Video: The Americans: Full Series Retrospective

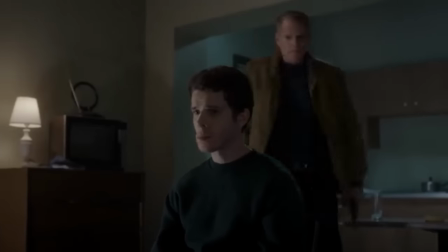12:24 Then to cap it all off, he remorselessly kills some Soviet embassy intern in an act of senseless vengeance later in the season.
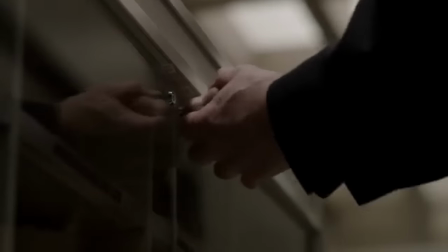12:33 Stan and his whole department will eventually be taken to task for this the following season, but really it's pretty despicable.
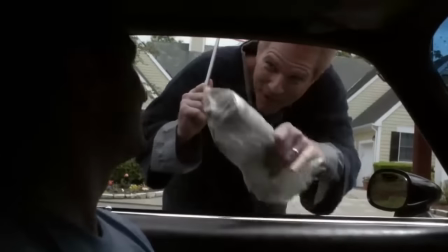12:39 And it's weird because Stan's not the character the show wants you to think Stan is. Noah Emmerich turns in a great performance as the neighbor you always dream of having.
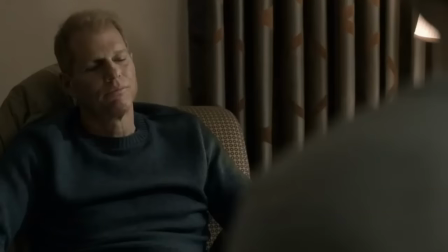12:45 He's an over-sharer but a fast friend. Fiercely sympathetic while being emotionally checked out himself.
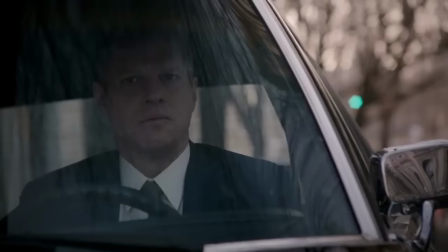12:51 He's one of the best parts of the show and sort of becomes the moral foundation of the series going forward.
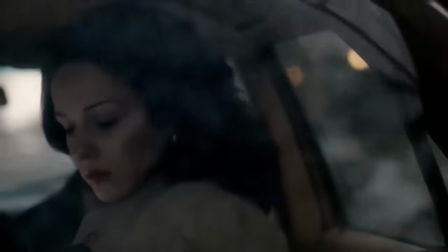12:55 He'll work within the law when possible, but step outside it to risk his own career or life when he needs to.
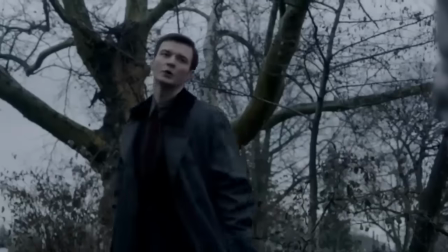13:00 Anything to do the right thing. Not according to his country, but according to his own moral code. Which is why it's so weird that in season one, Stan is such a scumbag.
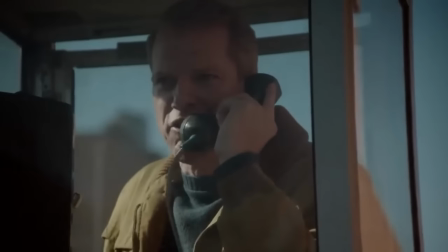13:08 I will personally send you his balls to wear around your neck at your next Mayday parade
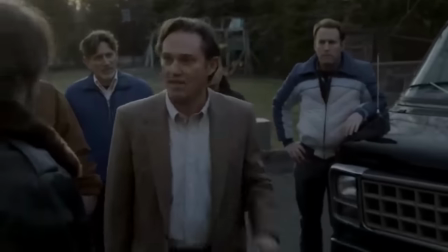13:15 The climax of season one is a thrill ride Elizabeth and Philip have to run two missions in tandem
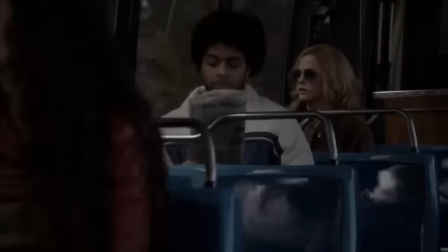13:20 One will go on an easy peasy lemon squeezy dead drop pickup While the other has to go on
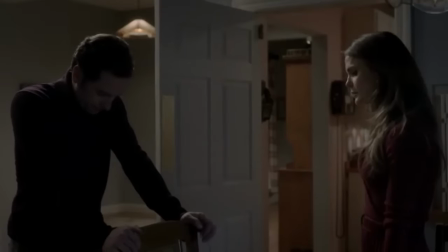13:24 a risky mission to meet a potential U.S. military defector There's a lot of relationship drama mined from the two arguing over which of the two will take the risky
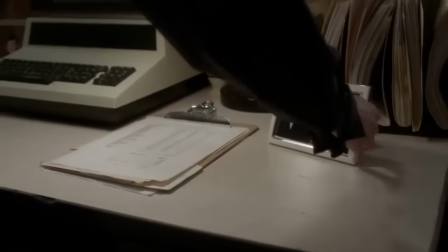13:31 mission Only amplified by dramatic irony when the audience learns that the dead drop mission is a giant death trap and not easy-peasy
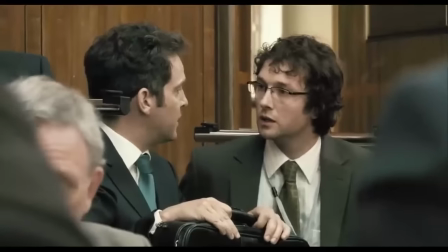13:38 lemon squeezy at all.
It'll be easy-peasy lemon squeezy. No, it won't. It will be difficult, difficult, lemon difficult.
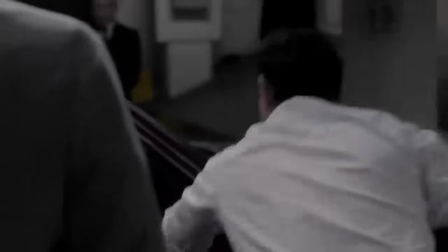13:45 The situation is so dire that the Russian embassy resorts to spray-painting the mission abort code on every single employee's car,
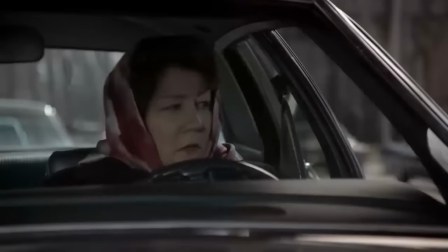13:51 then driving them all around DC and praying to Mother Russia the agents will see it.
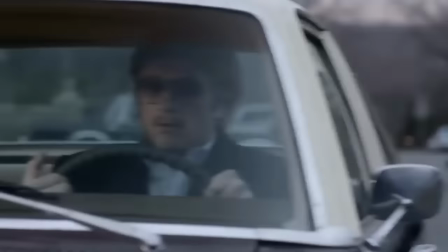13:55 It's a desperate final play as everyone's backs are to the wall, and ends in a wild shootout and car chase that feels like some classic spy thriller material.
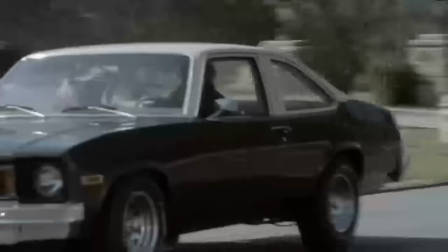14:02 It's so awesome. But a word of warning to new viewers, enjoy it while it lasts.
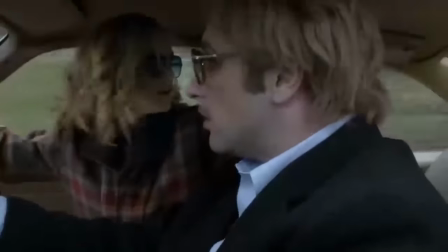14:07 The Americans develops a taste for understated, anticlimactic finales, and never goes for this sort of action-heavy payoff again.
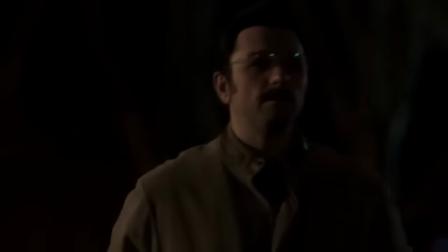14:14 As emotionally impactful as future finales are, the Jennings family learn their lesson after this, and keep themselves insulated from do-or-die situations as much as possible going forward.
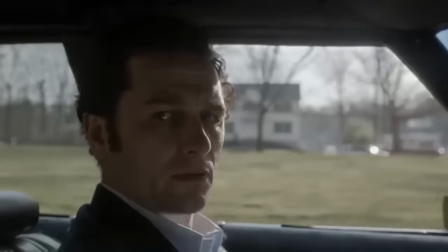14:23 The journey may have been a bit directionless from time to time, but The Americans ultimately lines up all the dominoes for a fantastic follow-up season.
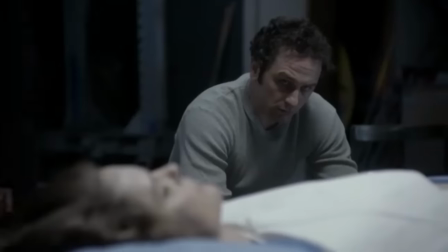14:29 Stan and his wife finally have a falling out over his lies, Philip and Elizabeth reconnect, Nina becomes a double agent for the Soviets,
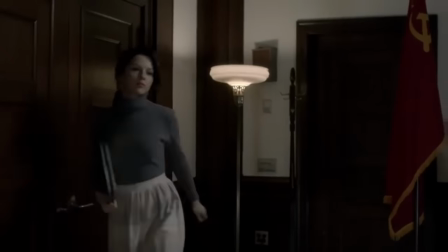14:35 and the Jennings' daughter Paige starts to look into the strange personal lives of her parents.
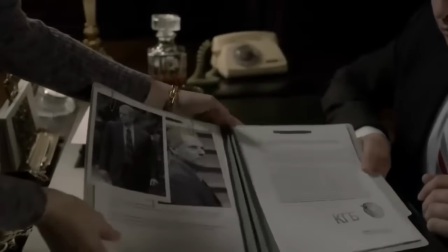14:39 This is all capped off with a montage set to Peter Gabriel's Games Without Frontiers, just one song in the stellar playlist of more eclectic 80s hits that composes the soundtrack.
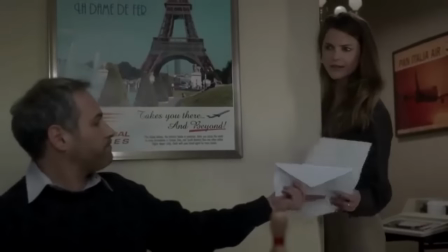14:48 I appreciate the more out-there music choices that the Americans will occasionally indulge in.
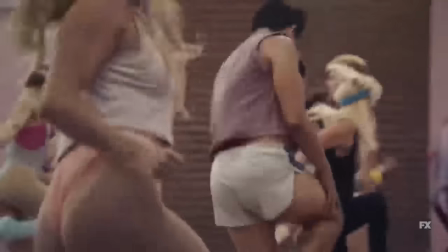14:53 So many 80s period pieces roll with a now-that's-what-I-call-music-from-the-80s bundle of standards, but the Americans fleshes out the time period with a mix of hits, deep cuts,
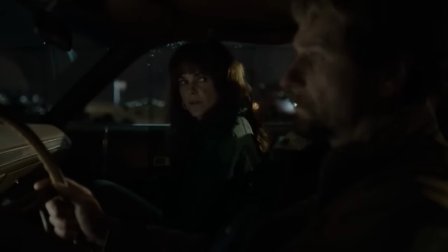15:01 and stuff that aged strangely. It feels more authentic, and transports you to the time period without being too distracting.
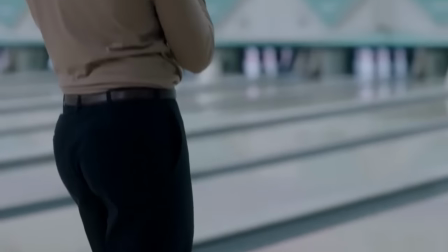15:07 Maybe a pleb-tier take, but that's all I got on the music. Sorry it's not more in-depth. I know I'm not Anthony Fantano.
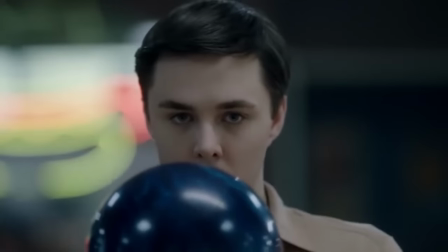15:13 I thank God for that fact every day. So that's it for Season 1.
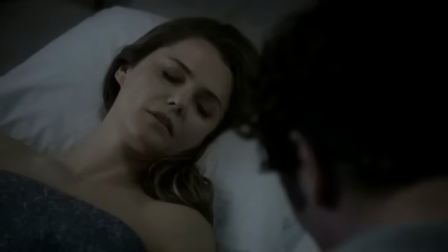15:16 With their most dangerous mission yet under their belt, the Jennings are in the mood for a nice little vacation, but they can't insulate themselves from everything, as we learn when we meet back up with them in Season 2.
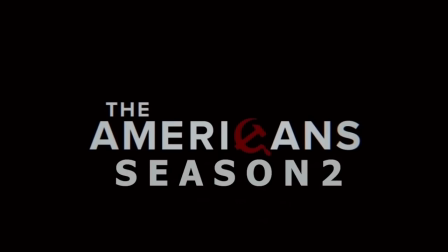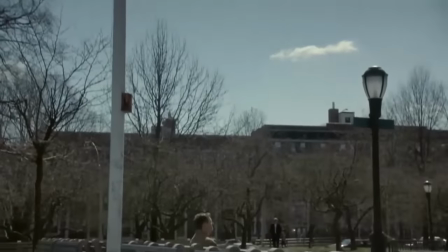15:38 The through-line of Season 1 was supposedly uncovering and sabotaging the Star Wars missile defense program, but as we learned in the finale, it was all a wild goose chase.
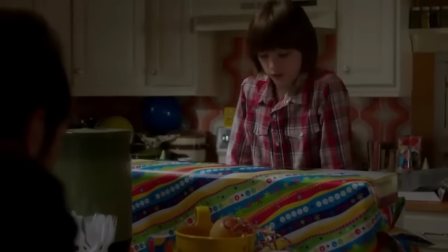15:46 The American government knew how to make Star Wars work about as well as Rian Johnson.
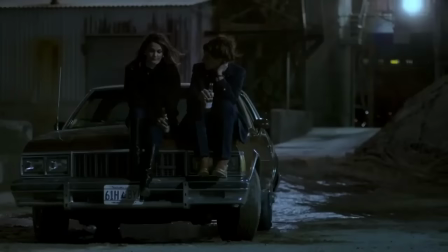15:51 By definitively setting up a season end game during the premiere, the American season two immediately thrives due to having a strong sense of direction and impending narrative payoff.
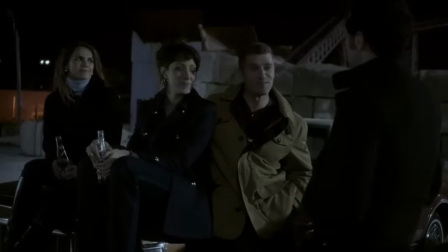15:59 Collaborating with another married couple in the illegals program, the Conners, the two families pull off a simple mission, then spend the weekend at an amusement park with their kids.
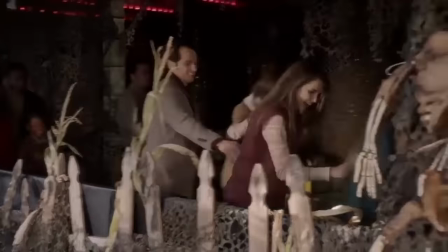16:07 As the trip winds down, the Jennings and the Conners' son Jared discover the rest of the Conners brutally murdered in their hotel room.
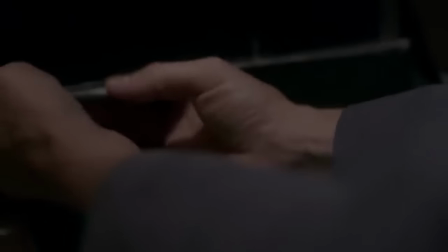16:14 Who did this? Why did they do it? And how did they find out who this family really was? Season two of The Americans invites you, if you dare, to solve their murders.